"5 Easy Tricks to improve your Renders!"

And not only for one specific shader, but it helps you understand and problem solve every other shader, or pretty much every other shader that you can think of later on. And last but not least, we have positioning. And what I mean by that is camera positioning in relation to the objects, or background objects in relation to the main object, or positioning your objects so your lighting looks better, just like I said in the beginning,
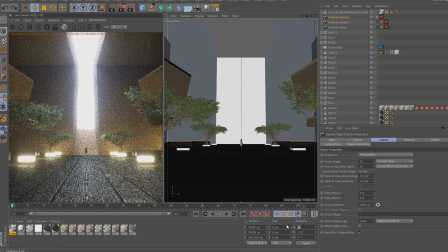8:44 adding a tree somewhere to get shadows. For example, if you have a scene just like here with a camera that is slightly tilted, slightly off center,
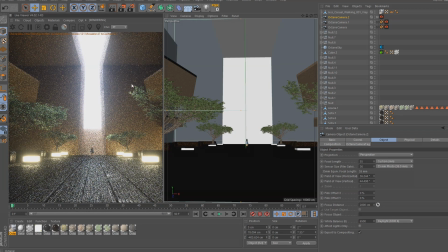8:52 and then you have an object or a scene where your main object should be clearly in the middle of the scene, it can be a real needle to the eye if it's off by a couple of inches. It is very weird, and obviously it can also be a style method, this little asymmetrical look, but then you have to make it right. On the other hand, for example, what you can use is the golden ratio or the Fibonacci spiral, which can help you
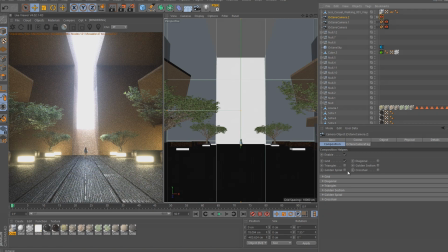9:18 distinguish where to put your objects in order to make the image either more eye-catching or also just lead the viewer through your image, which the Fibonacci spiral is for. In Cinema 4D and Octane, you can use those by clicking on your camera and then going into composition and just turning on,
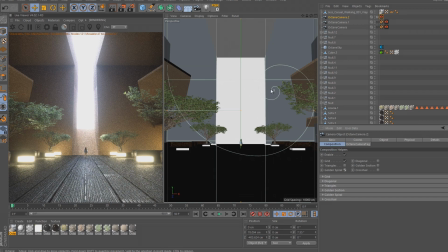9:36 for example, golden ratio or Fibonacci spiral, crosshair, whatever, or grid. And it will show you that inside your camera, and you can place your objects according to those helping lines. The same thing goes for the focal length and the depth of field inside your camera. These two factors can really make an image look outstandingly good. Not in the terms of lighting, of course, but for example,
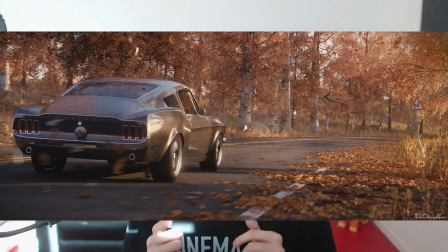10:02 here I have the same exact scene with the right focal length and, in my opinion, the right depth of field.
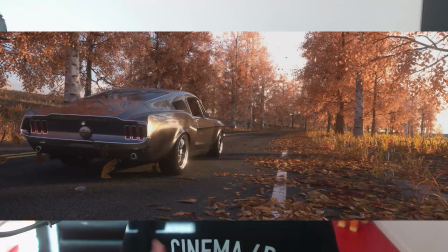10:07 And then I have the same scene again with a different focal length and no depth of field. It does look the same lighting wise, but the camera looks just a little bit off, and it doesn't give me this artsy feel that it should have, in my opinion. Like I said, focal length is something that you also have to play around with, as well as the depth of field. And the reason I'm mentioning depth of field is because it's something very delicate,
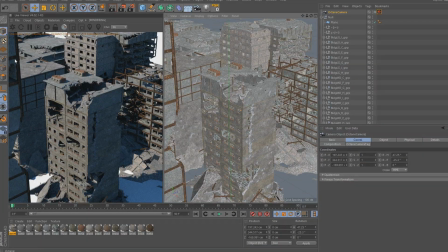10:37 meaning depth of field can very quickly decide between how big your scene will look. For example, if you use a big scene but with a very high depth of field and a very big portion of the screen taken over by depth of field, your scene will look very small all of a sudden. It will look like a macro shot. Whereas, for example, if you want to have a very small scene and you don't use a very strong depth of field, it will make the scene look very big. So that's why I'm saying depth of field, be careful with it. It's very delicate, but it can improve your image by a lot. So that was the 5 tips on how to make your images look better. If you have any more tips that you would like to add, make sure to leave them in the comment section down below. I'm sure everybody is very thankful for it. At the end of the video, I would like to redirect again to my Discord channel if you have any more questions, or just in general would like to join the community. We have over 500 members and incredible community, very helpful. Also, in the beginning of my Twitch streams, I would always review my viewers' artworks, and you can submit yours by just posting it into the stream art review channel on my Discord. So with that being said, that was the tutorial. Thank you so much for watching. If you enjoyed the video, make sure to subscribe and like, and I'll see you next time. Peace out.